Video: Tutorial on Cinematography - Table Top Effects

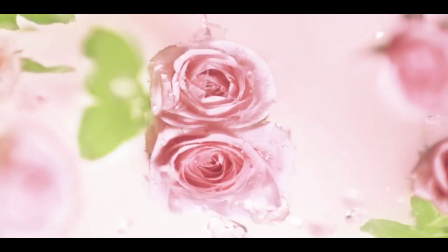0:12 I find shooting tabletop product shots with rigs to be one of the most complicated and rewarding types of cinematography.
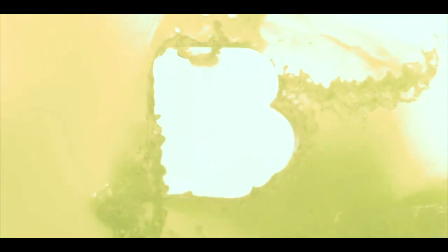0:20 But as post-effects become more powerful and accessible, the in-camera rig shot is becoming an art from the past.
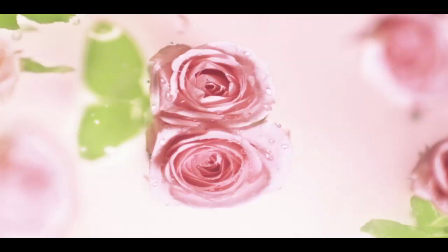0:28 Here are some interesting techniques I used recently on a commercial shoot. We used 2 pink roses for this shot.
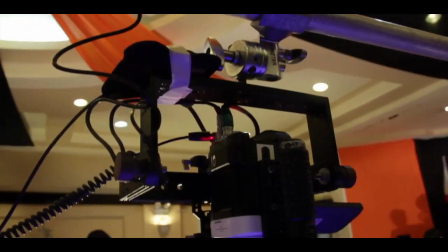0:36 Beautiful.
The high-speed Phantom camera was mounted to shoot straight down.
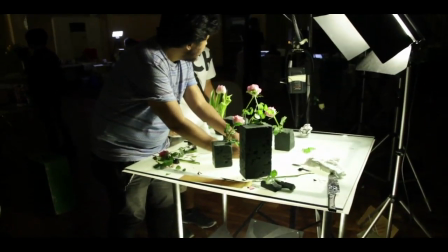0:44 To get the shallow depth of field the director wanted,
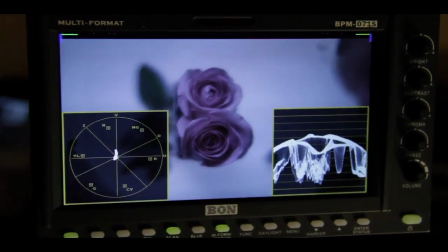0:47 I shot at f1.3 from about 4 feet away with a 50mm Carl Zeiss.
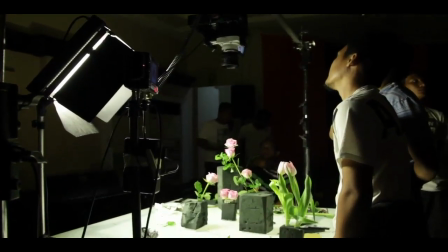0:53 I was being plagued by camera flicker in this shot,
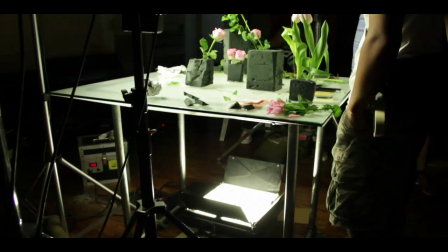0:56 as the very old AC generator we were using would not stay in sync with the 1500 frames per second for longer than 10 minutes.
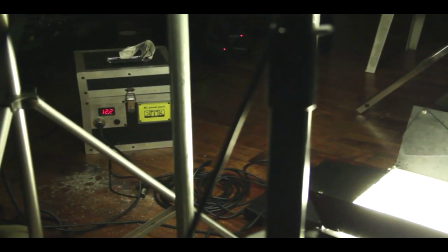1:04 Eventually, I decided to shoot everything using DC battery, which has no cycle issues.
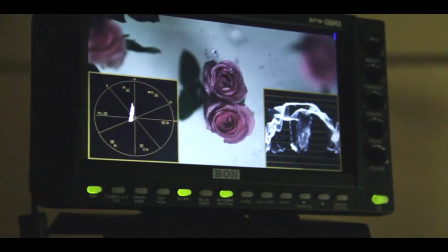1:13 The director then just shook water out of a bottle, and that was the shot.
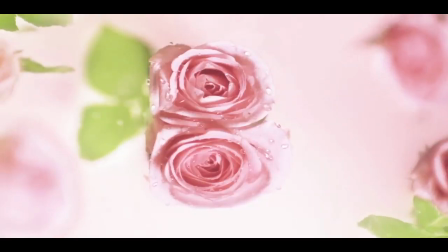1:18 Be beautiful.
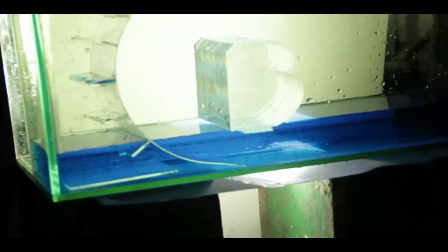1:24 This frame was a little bit more complicated. It was all shot in a thin aquarium with distilled water tinted by food coloring. As we were shooting at 1500 frames per second, the lighting had to be a little strong as well as controlled. I used a 50-watt Kinelux directly under the aquarium.
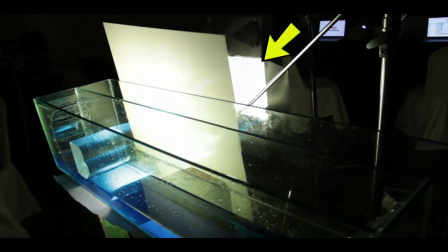1:43 Behind the aquarium, I placed a 2x2 LED light panel with a white plexiglass sheet for the background.
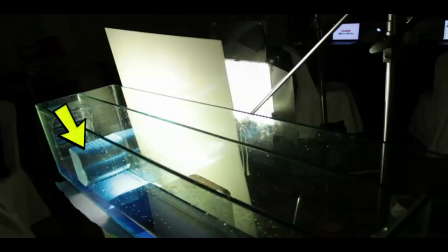1:50 The letter B shape was cut from several layers of acrylic that cut down the light quite dramatically,
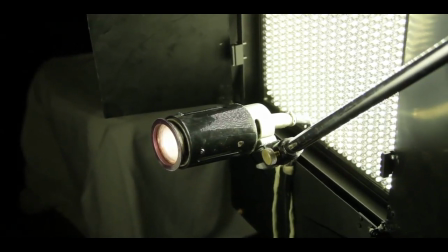1:56 so I placed another Kinelux directly behind it, brightening up the plexi to bring the B back to white.
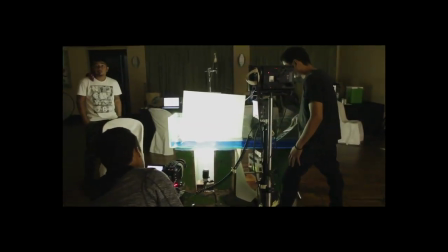2:02 To get the motion of the waves, we curved a transparent paddle of plexiglass that forced the water forward.
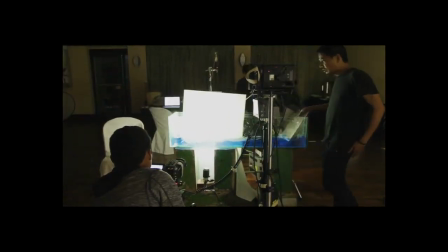2:09 This was done by hand.
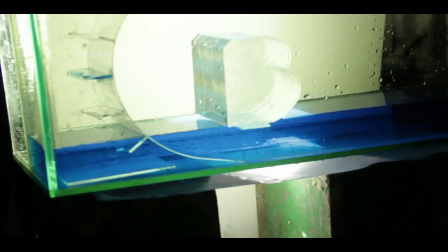2:11 To get it to roll over the acrylic cutout of the B, we fixed a curved plexiglass behind the B to send the liquid back over the top.
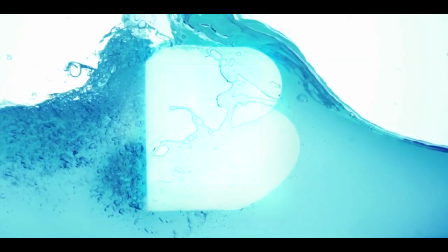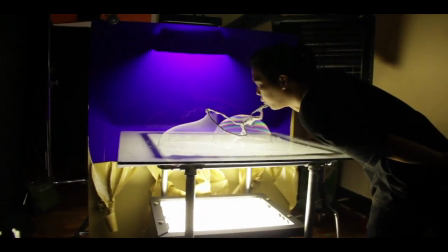2:28 Next, we created a bee with 2 bubbles, blown from a mixture of washing up liquid and glycerine.
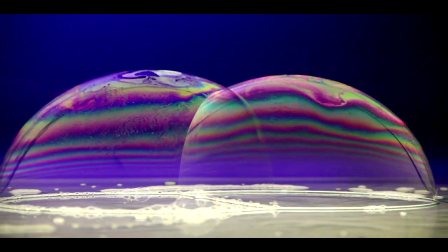2:37 To make the most vibrant color spectrum on the bubbles, I lit them with fluorescent banks.
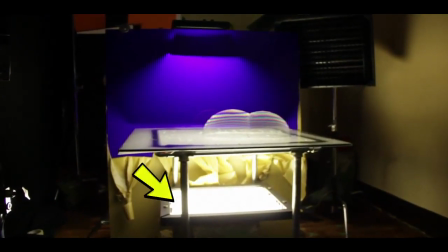2:43 These are Kineflows, but a more common fluorescent bank would be the Kinoflow. I put one 2K10 bank Kineflow under the white plexiglass table and another behind the blue plexiglass background. I added a deep purple gel to lessen and tint the light.
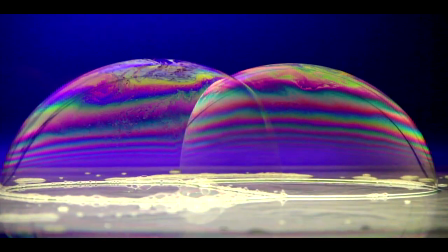3:00 I used fluorescents for this shot as they have several defined color peaks on their nanometer scale,
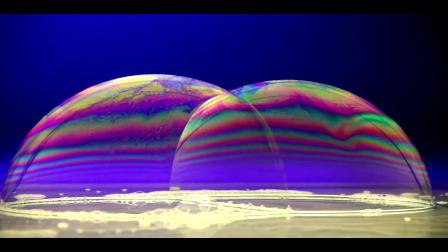3:06 which resulted in more colors appearing in the surface of the bubbles.
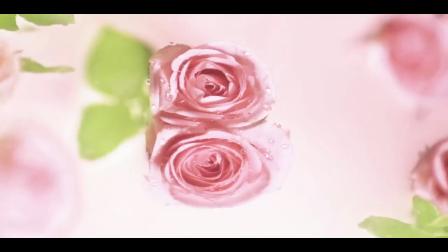3:11 3 setups with rigs for some interesting shots that didn't rely on post.
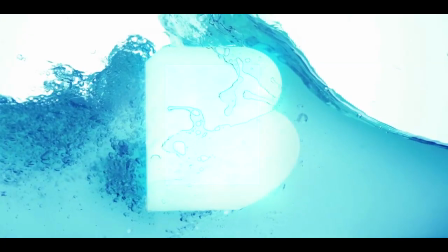3:15 Hope this film has been useful to you.